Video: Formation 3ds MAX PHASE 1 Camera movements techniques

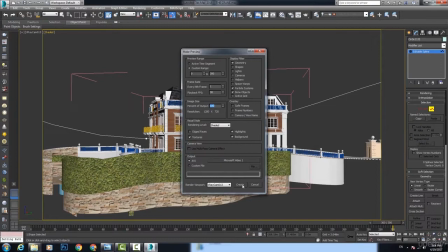and press Create.
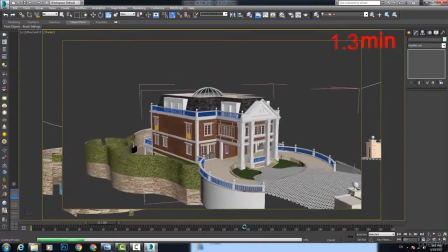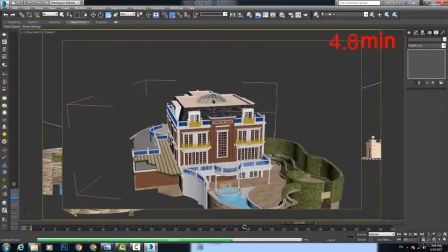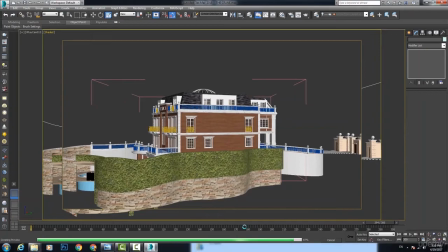Max creates the video and plays it in my media player.
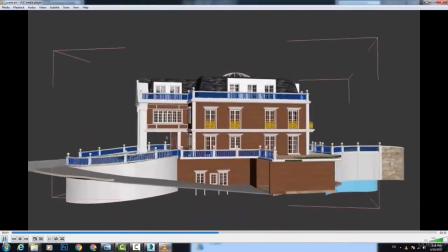After watching the video, I realized that some parts of the surroundings get cropped out while rotating.
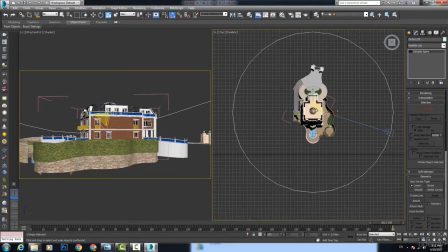So I fixed that by scaling the circle large enough to fit everything in my frames.
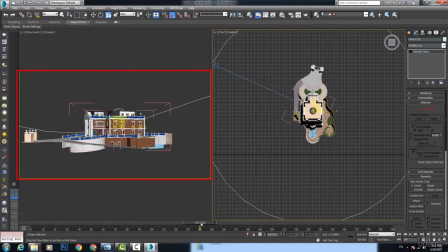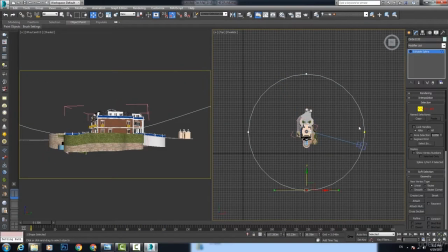I also did some refinements to the points on the circle.
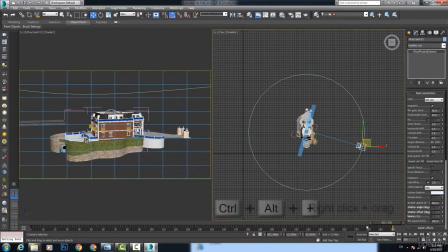And increased the timeline to 400 frames so I can increase my animation frames and get a slower movement. Now my camera is refined and slower, and nothing is cropped in the movement.
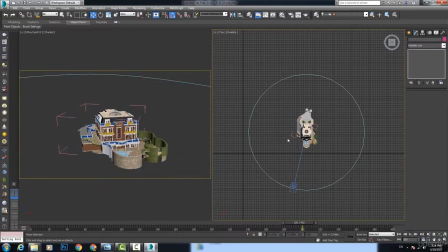I made that so later on I can use the alpha channel to compose the animated villa on any background.
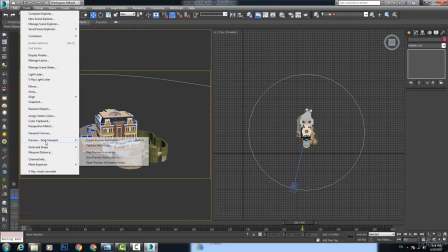Now let's create a preview animation again,
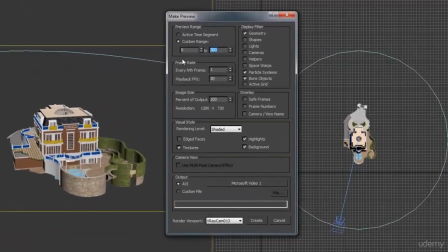but this time I want the 400 frames and press Create.
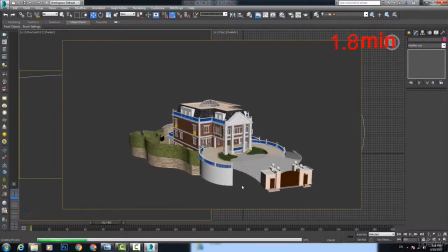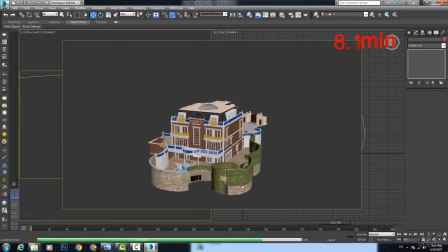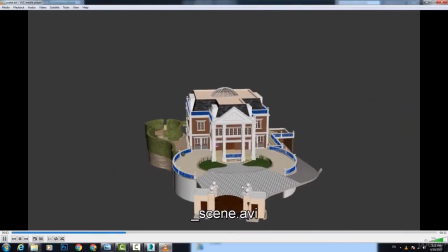Now we reached our perfect destination.
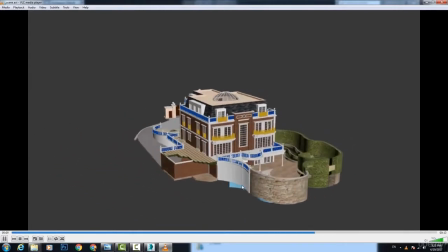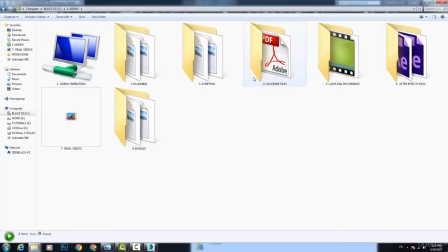One more step, let's go to the project folder, then preview folder,
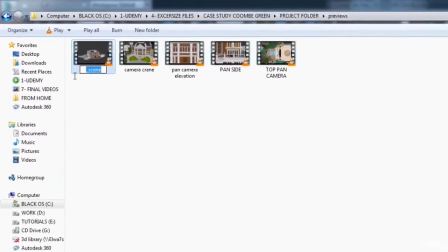and rename the temporary file to Turntable.
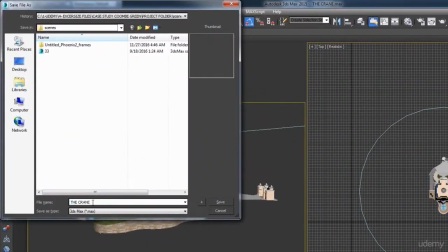Next, we will save the max file as the turntable to be ready for render later on.
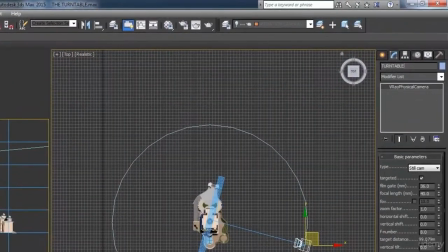We will also rename our camera to Turntable as well.
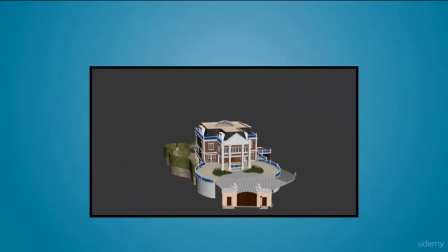So that's it for the turntable camera movement technique.
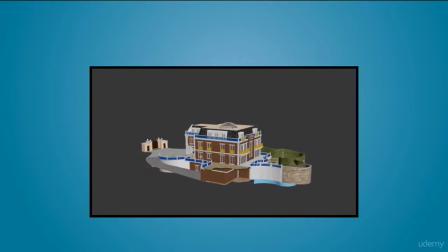Another powerful camera movement to have in your arsenal.
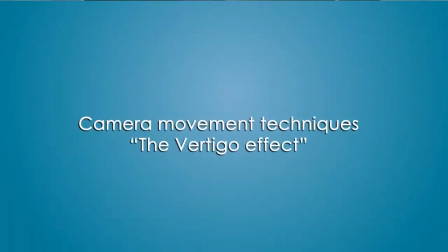Camera movement techniques, the Vertigo effect.
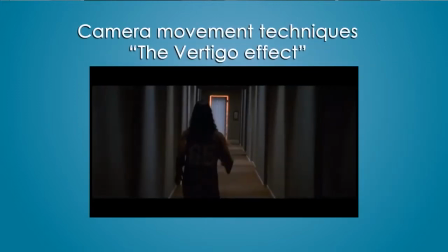Vertigo effect is one of the most interesting techniques usually used in horror
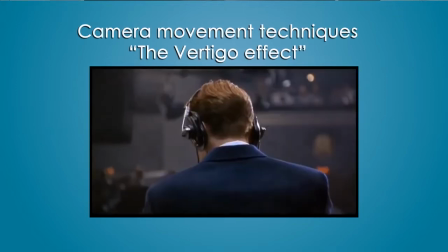movies to give the viewer a strong emotional impact.
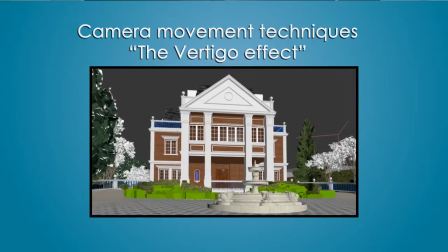In Vertigo effect, the camera zooms in on a target, but at the same time, during the zoom, there is a continuous perspective distortion that messes with the mind of the viewer.
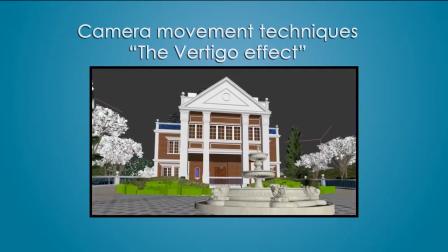People watching thinks that they are moving near an object, but the background is moving far away.
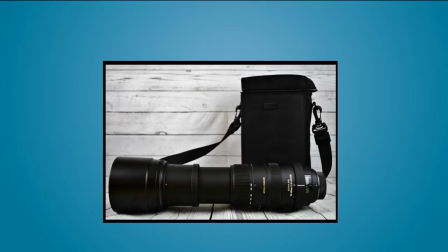In real life, they use a zooming lens to change the field of view of the camera.
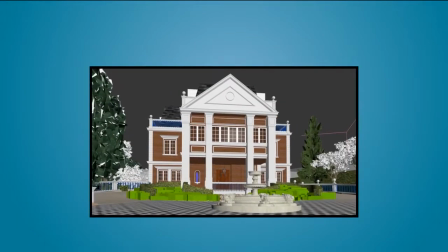In Max, we will do the same. Here's how.
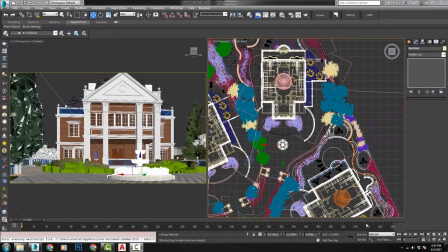So here's our project, and for the purpose of this lecture, I added a fountain in front of the villa here. Let's create a physical camera next to the entrance here and the target at the villa.
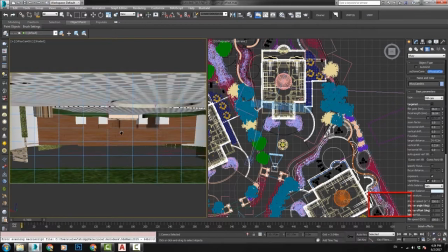Go to the other viewport, press C and adjust the first frame shot.